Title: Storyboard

So this is my storyboard I have planned out.
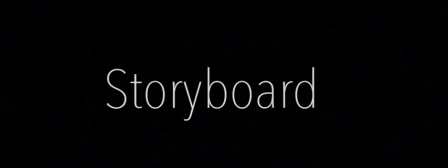[0:03]
So on the day of filming I can film much more smoother and I know exactly what I'm doing. This storyboard consists of all my camera shots, some editing, but obviously I don't have all of these yet because I will probably work that out more after I filmed and in post-production.
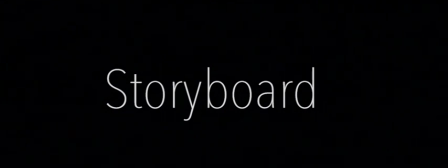[0:21]
And I have some music where it's diegetic and the music and sound diegetic and non-diegetic. So yeah, this is my storyboard. So, shot 1.
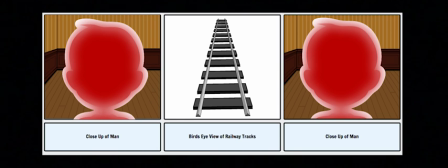[0:33]
This is going to begin with a montage of short shots done as jump cuts. It's going to have non-diegetic white noise or high synths, which crescendos into a bass. There will be a close-up of the red man in between the other shots, as he represents the protagonist's inner evil self.
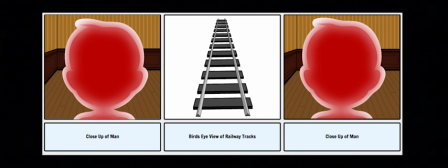[0:52]
This montage will begin with a close-up of the man with red lighting. Then it will go on to a bird's eye view of the railway tracks, a close-up of the man with red lighting,
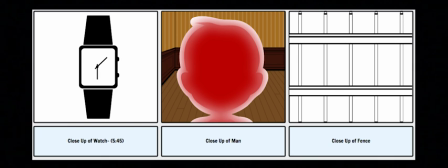[1:04]
a close-up of the watch which will say 5:45 as this is the time of the murder. Then it will go back into the close-up of the man with the red lighting. Then it will go on to a close-up of the fence from the railway station, then the red man,
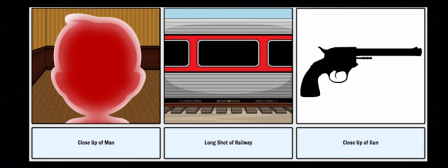[1:18]
then a long shot of the railway station, and then lastly a close-up of the gun.
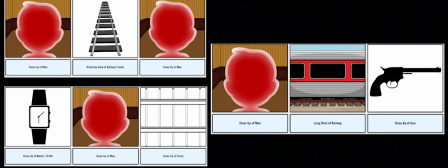[1:23]
So I already know these shots are going to be superimposed over each other, as this will create a more dreamlike feel to it and will suggest to the audience this is a vision or a premonition,
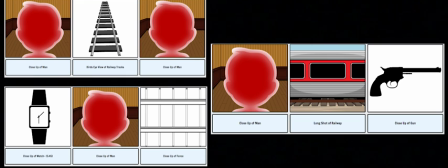[1:35]
and it will definitely give hints to what the storyline may be about. Also, this montage sequence will represent the man's premonition, giving clues about the murder scene. Although this may not be obvious at first, it should be clear by the end. Shot 2.
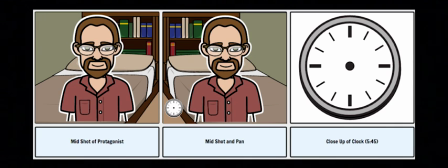[1:49]
This will be a jump cut and it will be a mid shot of the main character who wakes up and sits up in bed. He then looks around the room. There will be a diegetic gasp and a ticking clock, while the white noise, which was previously in the montage, stops abruptly.
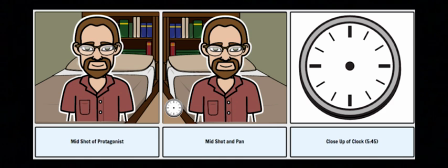[2:05]
This shot displays how the montage before was a dream and shows the audience the film's protagonist. Shot 3. This is a mid shot and a pan to the man looking over to his clock. This should give a smoother transition into the next shot. Shot 4 is a close-up of the clock.
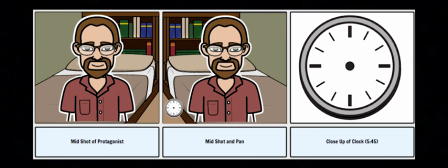[2:23]
Again, it's 5:45, which represents the time of the murder. The diegetic ticking will now be louder as it's closer towards the clock. And this shot is important as it's the time of the murder, as I just said before, and will stay significant throughout the film.
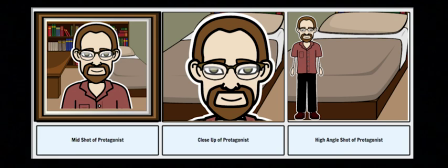[2:39]
Shot 5 is a mid-shot of the man through the mirror in his bedroom, turning around and going back to sleep. Shot 6 is a close-up of the man waking up. This shot is used to represent how fed up the protagonist is.
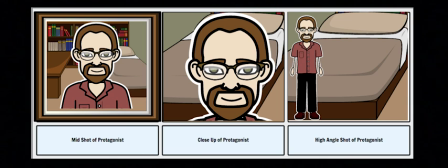[2:52]
It will show his depressed face and how he's tired and how he's sleep deprived, and his expression on his face as it's a close-up will definitely give some facts away about the character and how he has a dull life.
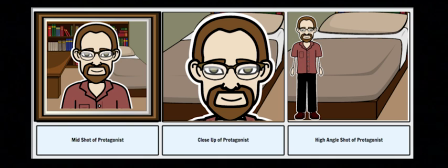[3:08]
In this shot I want it to show how he's feeling down about his rest of the day and that he's got to go up and go to work, and he's feeling all round down, and it shows that.
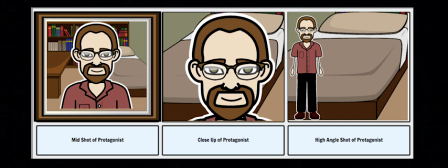[3:20]
So these next 12 shots are done as an ellipsis to show the audience what the man's everyday life is like, and are done as short jump cuts. The audio is also heightened, which I will tell you throughout them. So starting the ellipsis with a low angle shot of the man making his bed,
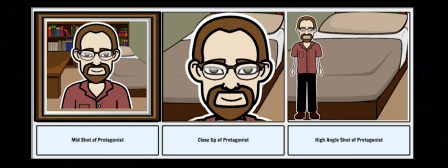[3:39]
there will be a diegetic sound of sheets being shook and pillows being plumped. Shot 9 is a mid-shot of the man putting on overalls.
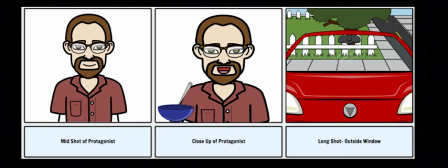[3:46]
The sound is his braces clicking. Shot 10 is a mid-shot of the man eating his breakfast. There will be a diegetic sound of the spoon clicking against his bowl. Shot 11 is a long shot from outside the car window of the man driving to work, and the diegetic sound is the car engine.